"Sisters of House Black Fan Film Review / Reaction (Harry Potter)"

hey what's up everybody so my last fan film review slash reaction did much better than i thought it was going to and there was a lot of very positive feedback so thank you for that i read almost all of your guys's comments and there were a lot almost like 1600 1700 something crazy
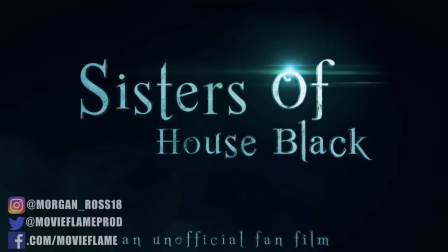like that and the number one thing you guys recommended was the sisters of house black it was made by a channel called kelsey ellison i've never seen this fan film but you guys hyped it up so i have pretty high expectations like last time i'm not just gonna watch the whole thing i'm gonna cut it up react to certain parts give my opinions on things point out easter eggs and i'll even add some of my film school mumbo jumbo talking about certain shots the writing structures and anything else i see then at the end i'll give my final thoughts and my rating out of 10. judging by how many of you recommended this i'm sure most of you have seen it already but if you haven't i have it link down below.
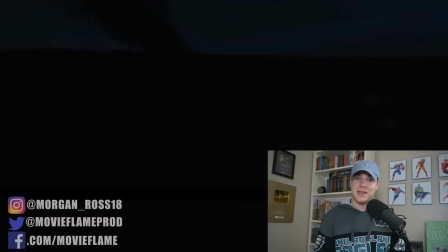So now, let's get into it. October 31st, 1981.
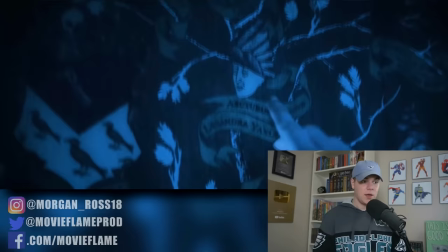That's the day that Voldemort tried to kill Harry and killed Lily and James. Is that the Potters?
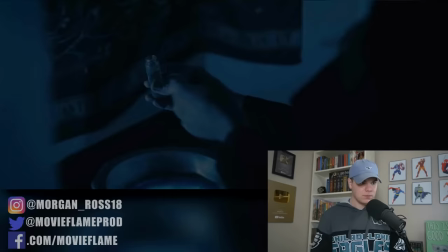They did a great job recreating the Black Family Tree. It looks just like it was in the movies. Oh, what pensive.
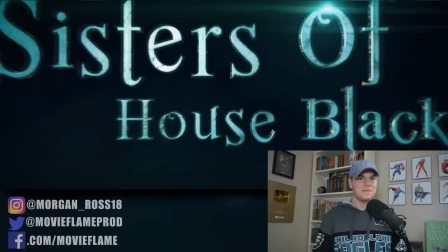We're diving into some memories, I see. Nice.
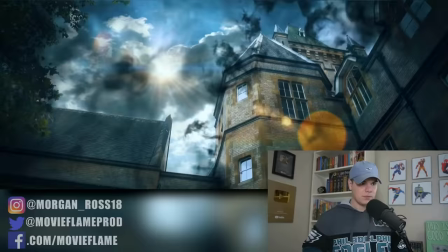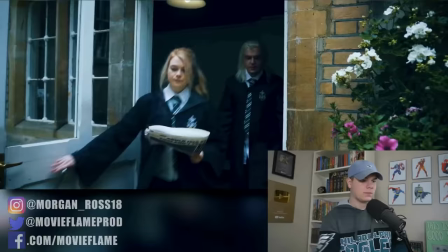Okay, that's an interesting plot point to start the film. It definitely drew me in
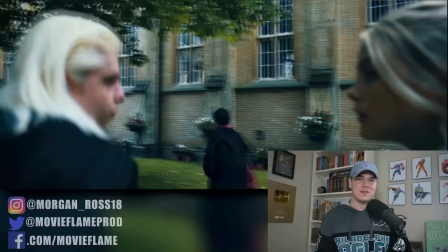I'm sorry that hair looks so fake is that supposed to be lucius
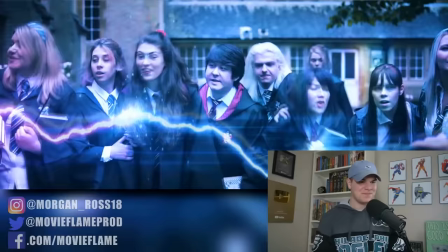And that must be narcissistic with him because she was the only one with blonde hair out of the three black sisters
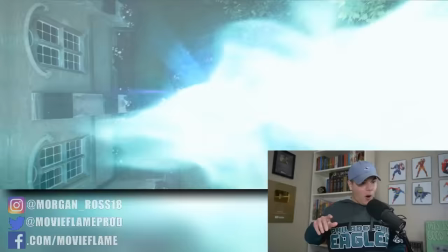Where are the teachers oh? That's some solid special effects right there, too.
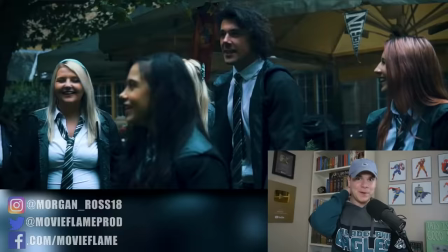You're watching mudbloods.
Oh Oh, just throwing out racial slurs so casually.
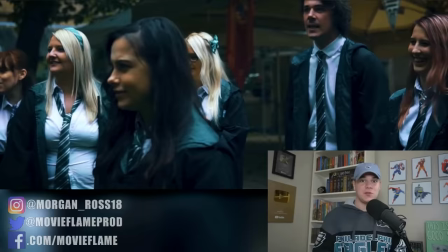All right. Lestrange. So is that Rodolphus or Rebastian?
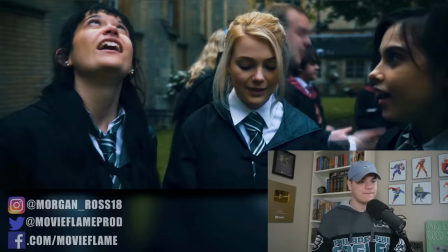They're the two Lestrange brothers.
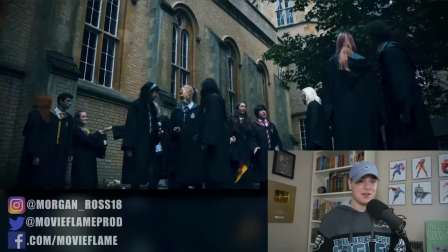I'm assuming those are the three black sisters.
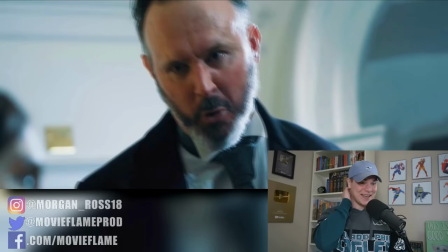I'm sorry. I know that's not supposed to be funny, but his acting. I know he's trying, but wow.
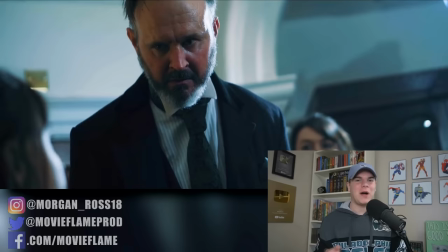That's funny to me.
And what about all those newts I worked so hard for?
Did she say newts? So I once said newts in one of my videos, and I got absolutely roasted, people saying I wasn't a real Harry Potter fan. So apparently it's pronounced N-E-W-T's or O-W-L's, it's not owls.
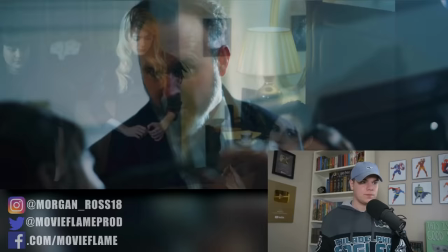But now I'm wondering which one is right. I guess it doesn't really matter.
You know that muggles are causing wars and destruction in this world.
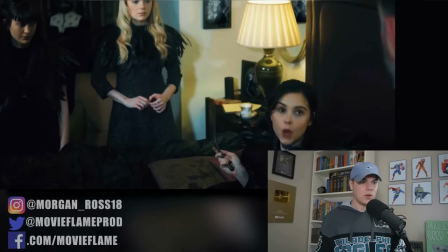Their weak-minded blood does not belong with owls. I will marry a pureblood.
Okay, so seeing the Black sisters' parents pressure them into marrying purebloods is really spot on, because to the Black family, that was more important than anything.
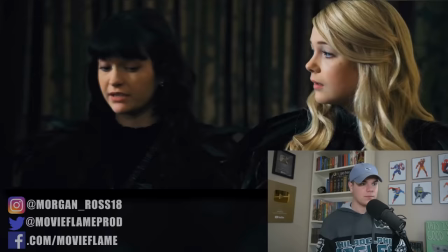More important than doing well in school, more important than their careers. Being pureblood is everything to the family.
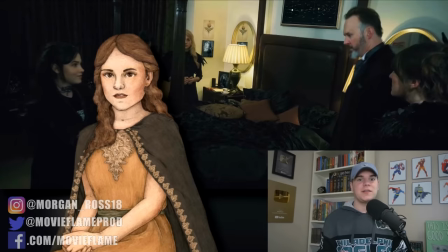Oh, I guess you could tell who the favorite is. It makes sense though, because Andromeda is eventually banished from the family.
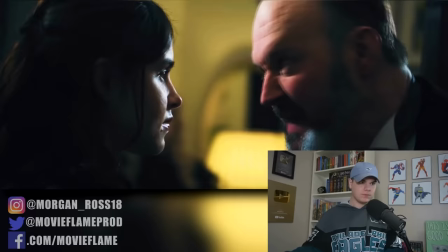I'd like to see this so early on because it shows that the filmmakers really understand the dynamic between the Black sisters, the Black family, and most of all, Andromeda.
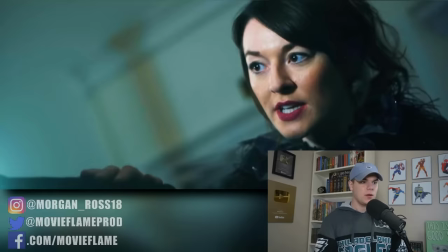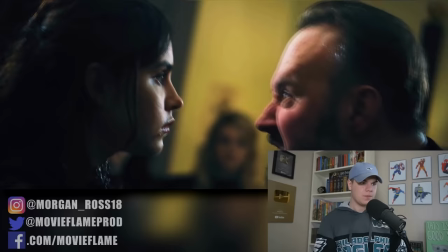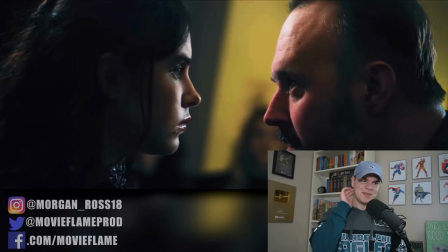Oh, maybe Bellatrix isn't the favorite. So they erased her memories at some point?
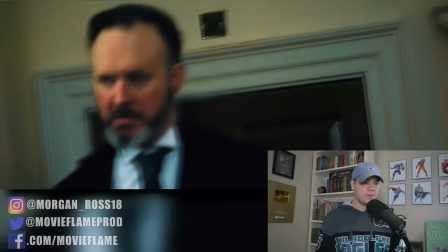Okay, interesting. I want to see where they go with that.
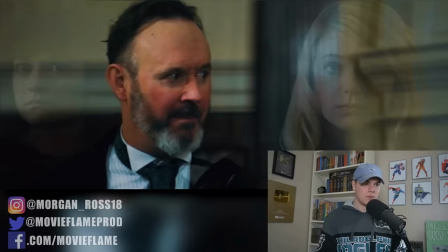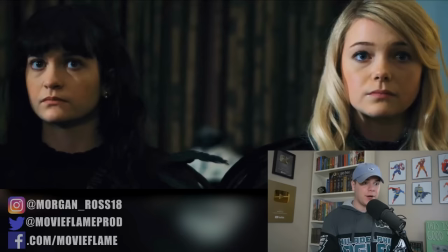to carrying on a pure magical bloodline.
See, now that's a great line, because that one line delivers all of the information that I just gave on the Black family's priorities.
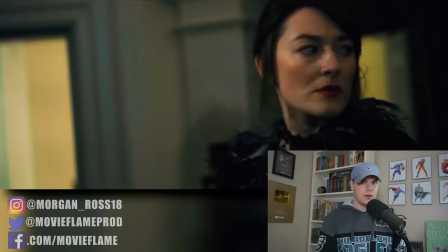That's a good bit of writing, because they incorporate a lot of information and a small amount of time, leaving more room for other things in the film.
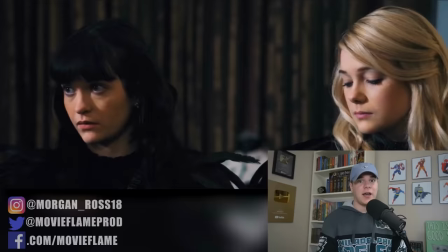I've got to say, the costumes that we've seen so far are absolutely incredible. A big round of applause to the costume designers.